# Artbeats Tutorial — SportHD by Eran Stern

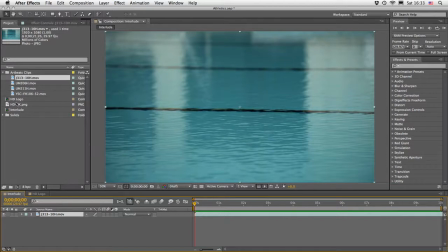8:12 So what we are going to do now is, first off, I'm going to drop my HD logo composition here,
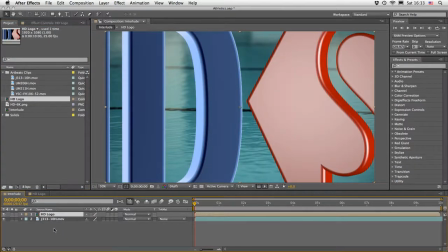8:21 and at this point I'm going to turn off the eye for it.
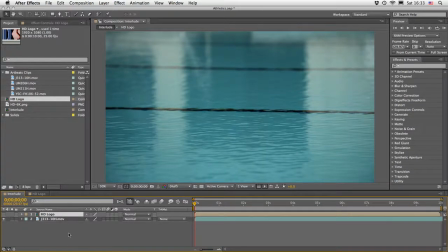8:26 Later, I'm going to re-enable it and use it as a source as well, but for now, let's just hide it.
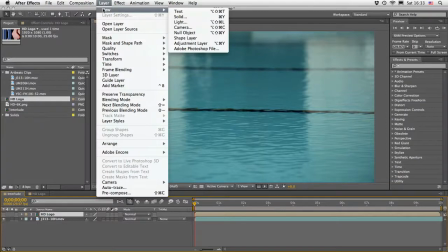8:34 Now, I'm going to layer new and create myself a new adjustment layer.
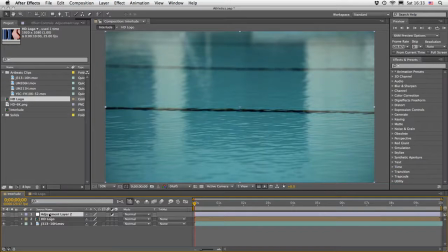8:41 And to this adjustment layer, let's just drop it underneath our logo. To it, I'm going to apply the displacement map effect, which is under the distort category. Double click on the effect while the layer, the adjustment layer, is highlighted.
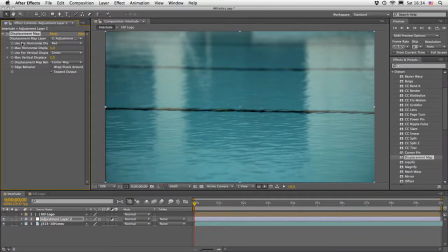8:58 And then let's select a displacement map layer. Now we already prepared our displacement. We are going to use, of course, the HD logo. I'm going to drag my cursor a little bit to the middle here so you can see what we have.
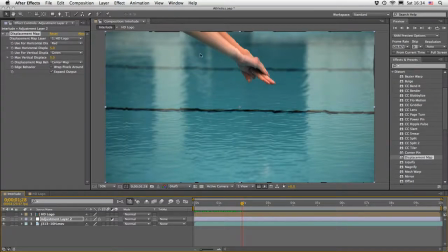9:16 And we already start to see some kind of distortion. I'm going to use for both the horizontal and vertical displacement the luminance values from my clip. And then I'm going to reset the vertical displacement to 0.
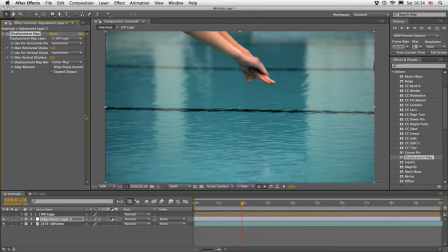9:33 I just want to create a horizontal displacement, but a huge one. So instead of 5, let's just start dragging it until we see something very unique really happening on the screen.
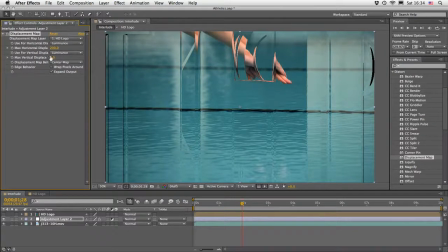9:47 And I came up with 200. I think that 200 really gave me the results that I'm after.
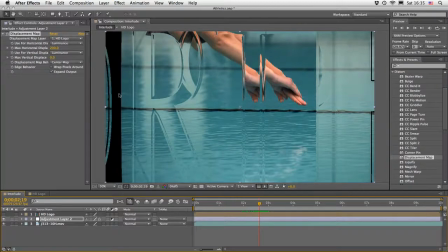9:54 But it also leaves a gap here while the footage is being distorted. So for that, you can just tick the warp pixels around, and it will probably fix it for you.
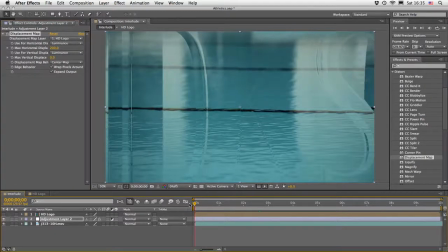10:07 Now, this by itself already looks very promising.
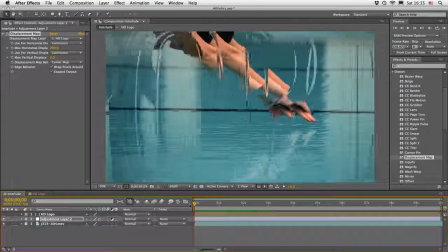10:11 So let's just play a few seconds of this, and you can already see that even without doing anything else,
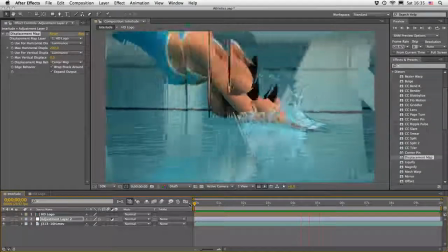10:20 just putting the displacement HD logo source as our source using the displacement map effect,
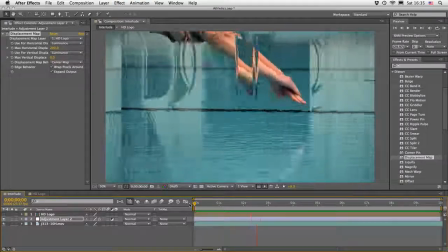10:26 we are already putting things in motion, and we really have some very nice and interesting glassy effect here.
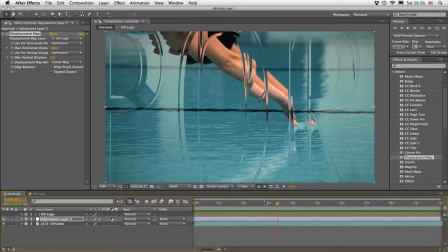10:35 But I wanted a little bit more effect in terms of my camera, something which will probably happen if we are going to put some kind of glass in front of the camera, and this will probably make the iris go a little bit crazy, and some point will be blurred and some won't.
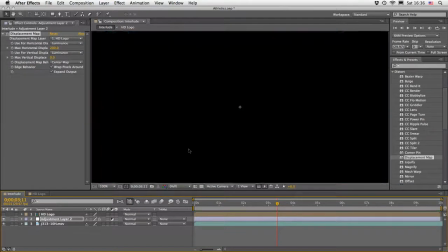10:52 It also going to solve here, and let me just move to full screen.
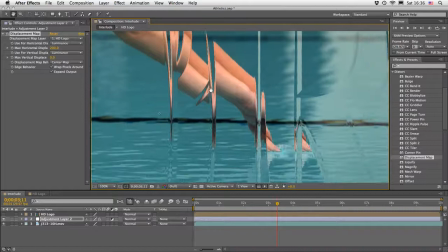10:57 You can see there is some kind of a jagged edges here and there. So I also wanted to get rid of those.
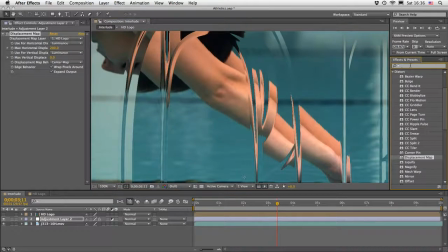11:04 So for that, I'm going to use the new camera lens blur effect. I'm going to place it after the displacement map. And in order to tell it which area of the shot needs to be blurred,
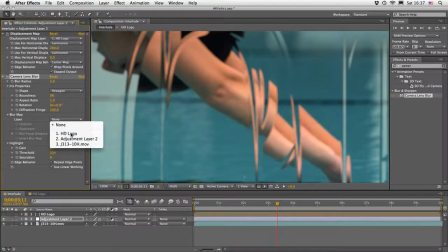11:17 I'm just going to use once again our HD logo under the blur map here. And here you just basically have to play with the blur radius until you find something which looks nice.
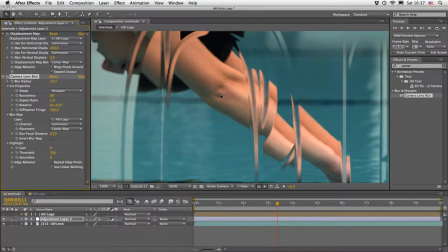11:29 So I came up with 10, which solves the problem that we just saw in terms of the rugged edges,
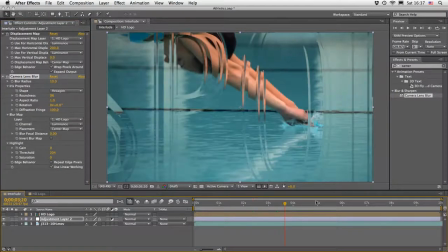11:38 and it gave the footage here a very interesting look.
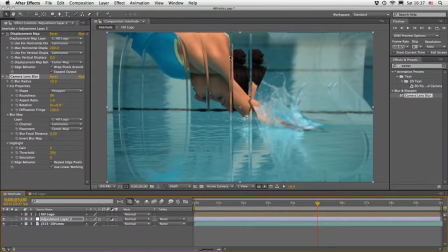11:43 So part of it looks like it's out of focus, and part of it looks like it is in full focus.
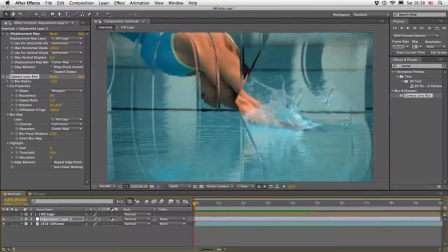11:50 And I just want to play a few frames here so you can see that with those few simple steps,
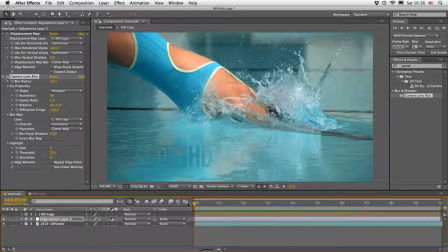11:56 we already got something which is very professional looking and very interesting, and it works very,
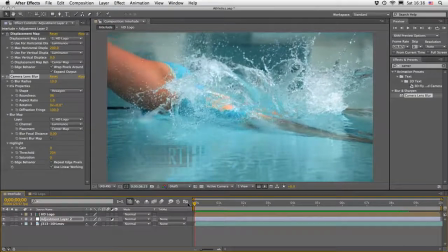12:04 very nicely with the footage itself. And this was, remember, my first aim.
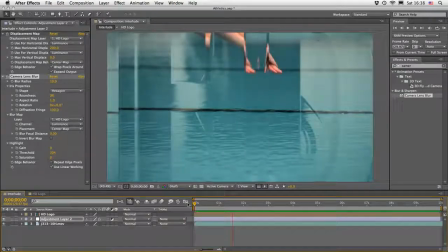12:09 This was my first purpose, not to steal the glory of the footage.